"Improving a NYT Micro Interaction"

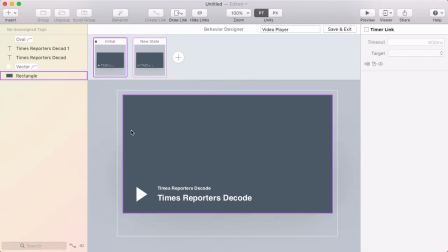4:05 So from the initial state, I want to have a link that covers the entire background here.
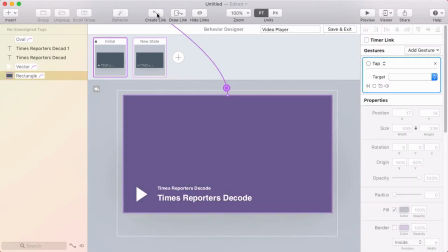4:10 So I'm just going to click on that, click Create Link, and target the new state.
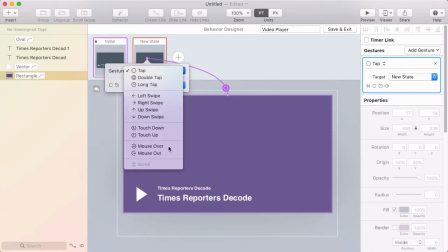4:15 This will be mouse over, so I'll use a mouse over gesture that takes me to the new state.
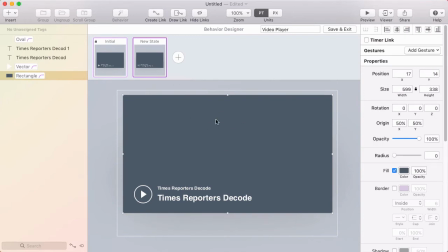4:20 And then from the new state, with that same background layer selected, I'll create a link,
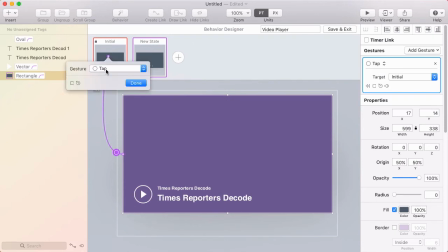4:25 and this one goes back to the initial state and uses a mouse out gesture. All right, so I've got the animation and the links set up. So let me pop into the preview, and now I can test it out.
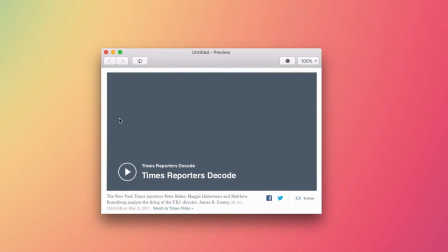4:38 So when I hover anywhere into this video player, the animation happens. And that animation pretty closely matches their animation. Although I'm using the default spring easing in Flinto, and I believe they were using a linear easing.
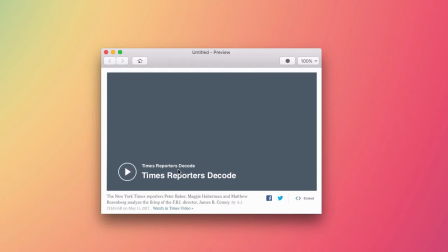4:53 So I think this easing actually looks a little nicer. Cool, so that's kind of nice to be able to recreate that. but let's play with it a little bit. I wanted to try
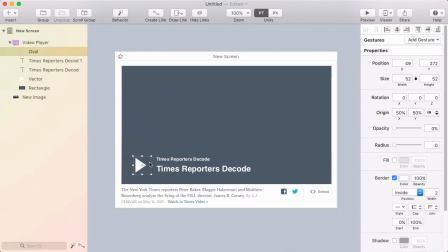5:02 adjusting the triangle so that it starts more centered inside of the circle. So I'm back. I exited out of the behavior designer. I'm back in the canvas, and I'm selecting the circle, and I'm going to fade it in just temporarily so I can use it as a guide to reposition this triangle.
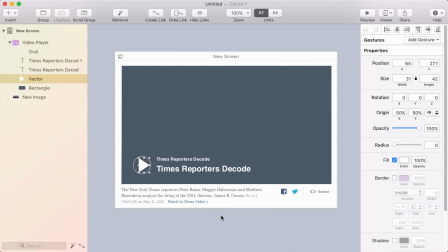5:17 So I'm going to nudge it over with the arrow keys and get it more centered inside of that circle. This way, when the animation starts, the triangle points aren't overlapping the circle, and it should scale down kind of more uniformly towards the center rather than moving in from the left.
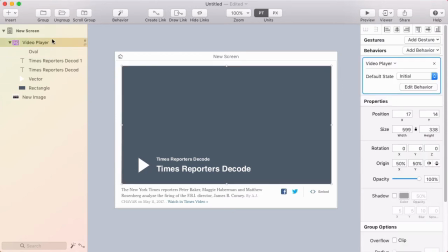5:33 So I'll fade the circle back out, and I'll just jump into the behavior designer and test out the animation there.
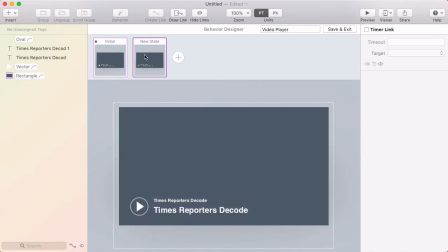5:42 If I hold shift while I switch states, I can see the animation in slow motion, and I already like that a lot better. You don't see that overlapping in the corner, and it scales straight down to the center, which to me looks a lot more pleasing.
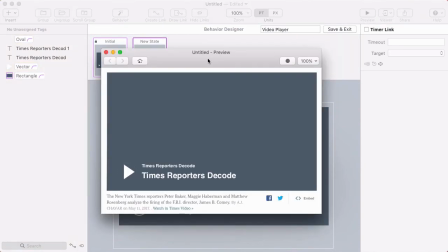5:58 Cool, let me open the preview. Can test it out. Yeah, I like it. Now, the reason they may have done it the way they did is because I've moved the triangle in the start state, in the beginning state. I moved it over to the right to get it to be centered within the circle. Maybe that puts it too close to the text.
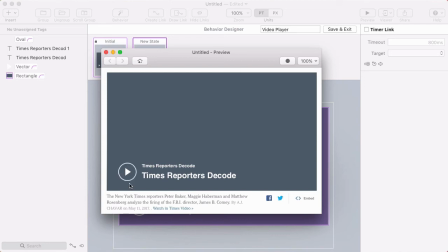6:17 Maybe they wanted to have more space there. The other way they could do it is make the final state shifted over to the left. But again, maybe they didn't want to do that. But I think if they're okay with this amount of space between the circle and the text, then they're probably okay with that amount of space between the triangle and the text.
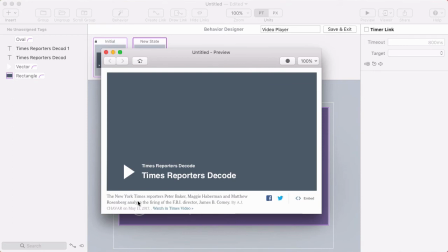6:35 Maybe that's even more consistent. So yeah, I actually like this a lot better. One other thing I want to play with is animating the border width. So right now the border just fades in. I think it would look really cool if the border went from 0 width to 2 points in addition to fading in.
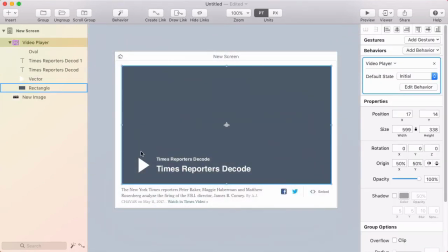6:54 So to do that, I'll exit out of the behavior designer, and I'm going to adjust the initial state of this circle. So again, I'll fade it in just so we can see it while I do this. And the width right now is 2, but I'm going to move it down to 0.
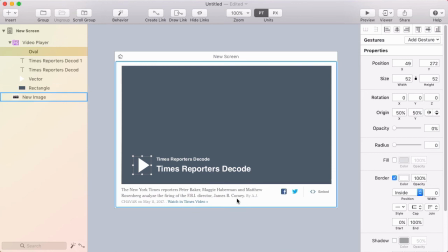7:08 I'm also going to move the opacity down to 0. So now it's hidden because the width is 0 of the border and the opacity is 0.
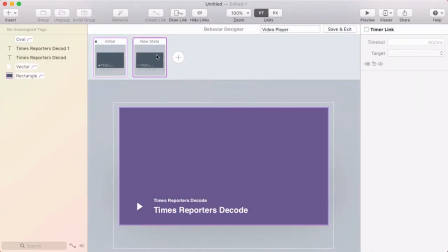7:16 So once again, I'll jump back into the behavior designer, and in this final state, it fades in, but it's still 0 width. So I need to adjust that here, make the width of the border 2.
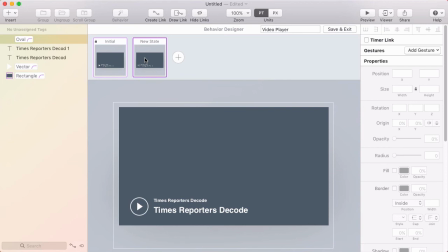7:30 And now I'll do it in slow motion. That looks really nice, I think. The border actually kind of grows.
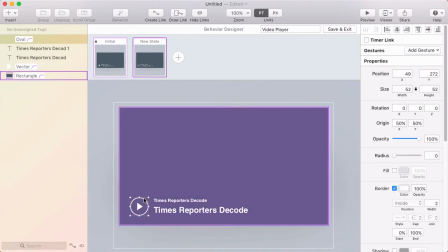7:37 You know what might look even cooler is if it's scaled as well. So let's try that. It's 52 by 52. I can see in the inspector, this circle.
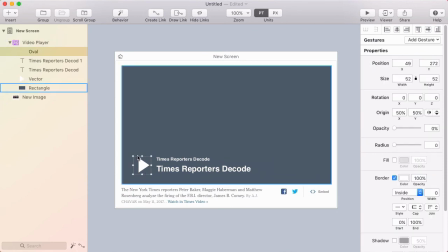7:47 I'm going to exit out of the behavior designer and edit the initial state of it by scaling it down a bit. So now it's 36 by 36.
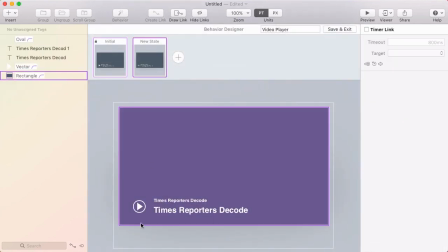7:55 Back into the behavior designer because I want it to end at 52 by 52. There we go. So I scaled that back up in the end state here. And we can see how that looks. Well, maybe a little too much. I don't know, I think it looks kind of nice.